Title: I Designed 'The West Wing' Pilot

Hi there, my name is Jon Hutman. I'm a motion picture production designer, and today we're going to talk about a TV show that I designed called The West Wing.
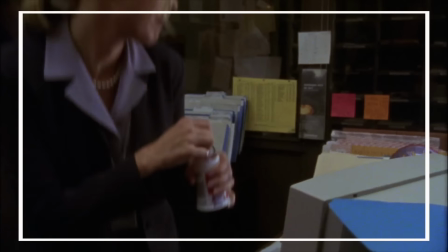The visual style of the show is there are two different kinds of scenes. There are the scenes where you have people sitting down talking to each other, and then you have these infamous Steadicam walk and talks. So it was very important that this be a set that we could move through, that there were all different kinds of paths through the set. And if you notice, there is Tom Del Ruth's signature lighting, which is these can lights with spots.
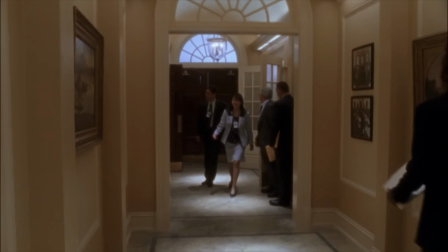0:40 So people walking down the hall, it's not just a brightly lit corridor. They go in and out of these pops of light.
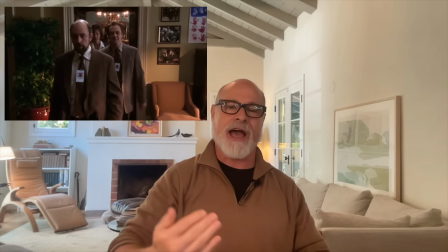0:47 So you're light and dark and light and dark, and it creates a kind of pace to the movement through the sets.
God, please let this be a national emergency.
Now, one interesting fact, when we originally designed and built these sets, we didn't have a stage that was big enough for the entire set. So the set was designed and built on two separate stages, next to each other, but not connected.
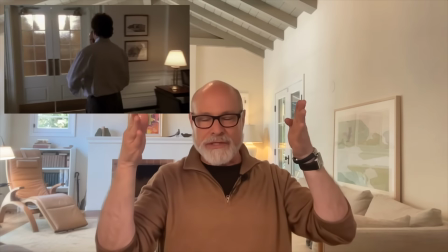1:12 What I did is I added what I call the gold connecting corridor between the lobby and the Roosevelt Room.
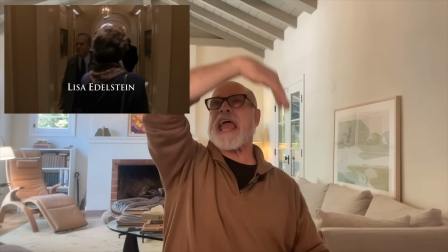1:19 What I was trying to do is create a kind of scale and a level of architectural
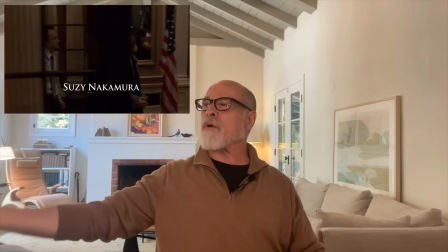1:25 detail that could bridge the formality of the lobby,
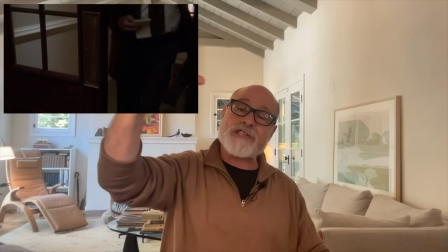1:30 the Roosevelt Room, and the Oval Office in contrast to the other corridors which have lower ceilings,
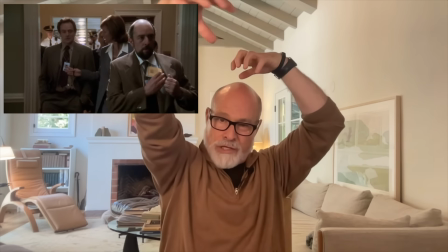1:38 and the lower ceiling corridors are the ones where you see these can spotlights.
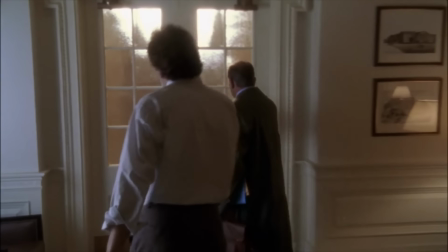1:43 And what that allowed you to do is go out of the lobby,
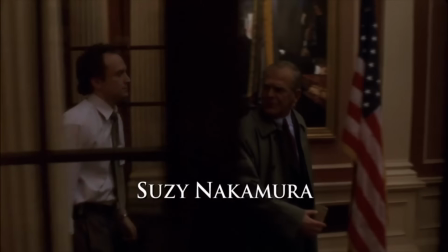1:47 and there's two double doors at the front and two double doors at the back, and the ones on the right go to Josh's bullpen,
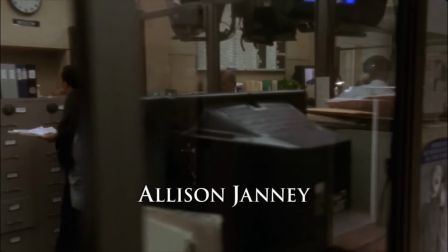1:53 and then the other side, front and back, go to the gold corridor. And what you can do is either go from front double doors to back double doors and into the other set, or vice versa.
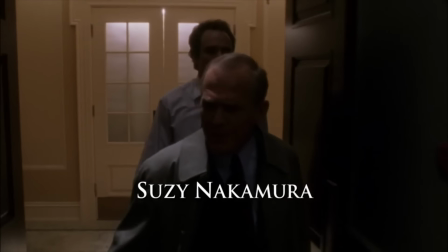2:05 And that same gold corridor was built on the other stage connected to the Roosevelt Room.
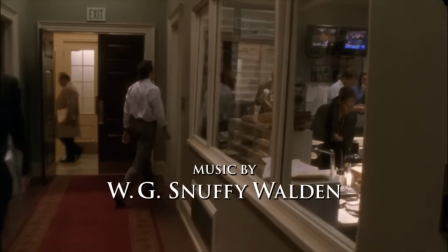2:11 So that would take you past the Roosevelt Room to the communications bullpen, to Mrs. Landingham's office,
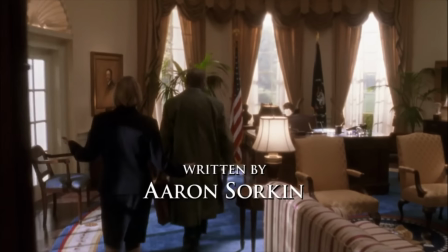2:18 she's the president's secretary, to the Oval Office, and then on the other side of the Oval Office is Leo's office,
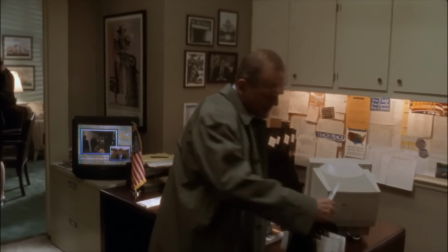2:24 he's the chief of staff. At the very end of the gold corridor is Margaret's office, and what you might remember is John Spencer, who played Leo, going, "Margaret!
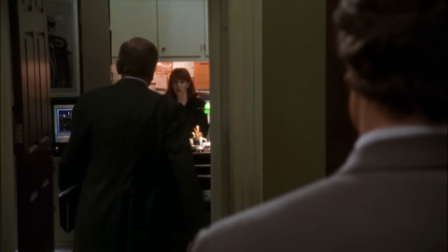2:35 Margaret!" and walking through the corridor and going through Margaret's office into his office.
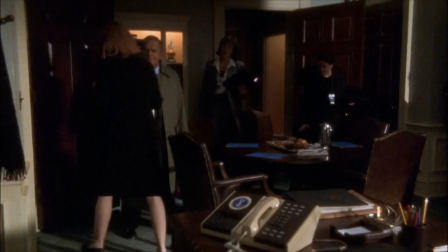2:40 And so Leo's got his desk, and there's a conference table, and there's a TV.
Is there anything I can say other than the president rode his bicycle into a tree? He hopes never to do it again.
We also get to see in this episode Josh's office, which is on one side of the lobby.
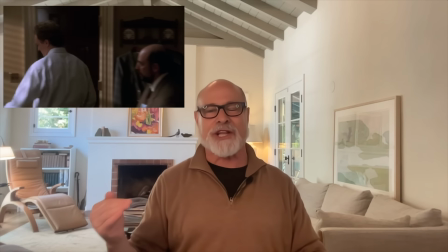2:55 The idea with Josh's office is that it's a little more dated and old school.
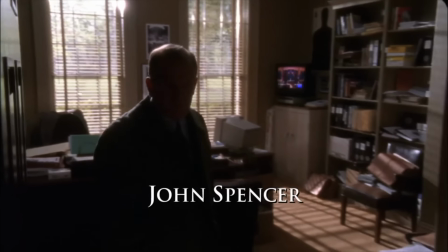3:00 Josh, being the deputy chief of staff, gets an office with a window,
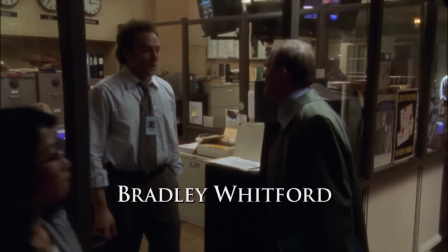3:04 but there's this bullpen in the center which has these half glass partitions, and that's where Donna, who is Josh's assistant, has her desk.
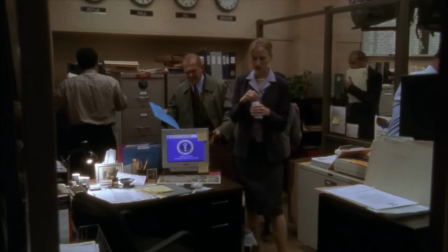3:13 And Leo comes in there, and you get to see, like, there's old school file cabinets and these drilled acoustical tiles with clocks with the different time zones across them. It feels a little bit more like a newspaper office. It's definitely behind the scenes practical.
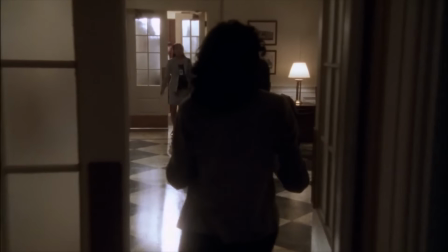3:29 And then on the other side of the lobby, on the other side of the Roosevelt Room, we have the communications bullpen.
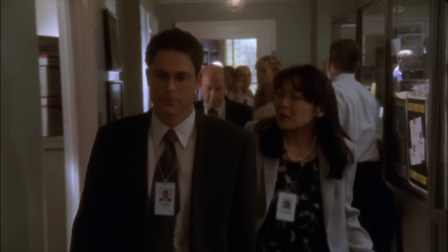3:35 And that's where CJ, Toby, and Sam have their offices.
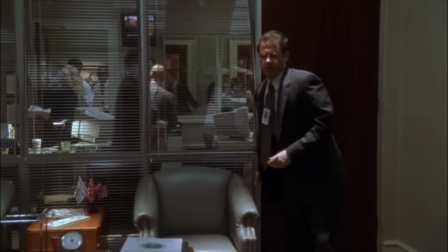3:40 And their offices have the exterior traditional windows,
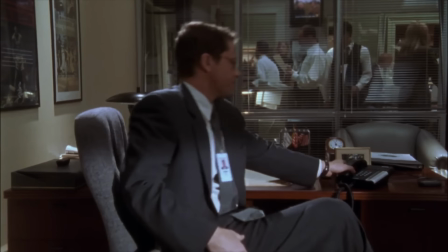3:44 but they have these kind of floor to ceiling glass walls separating them from their bullpen. It's not modern like Apple Computer, but it's a more contemporary renovation of the space within this building.
Josh!
I'd never done a TV show before.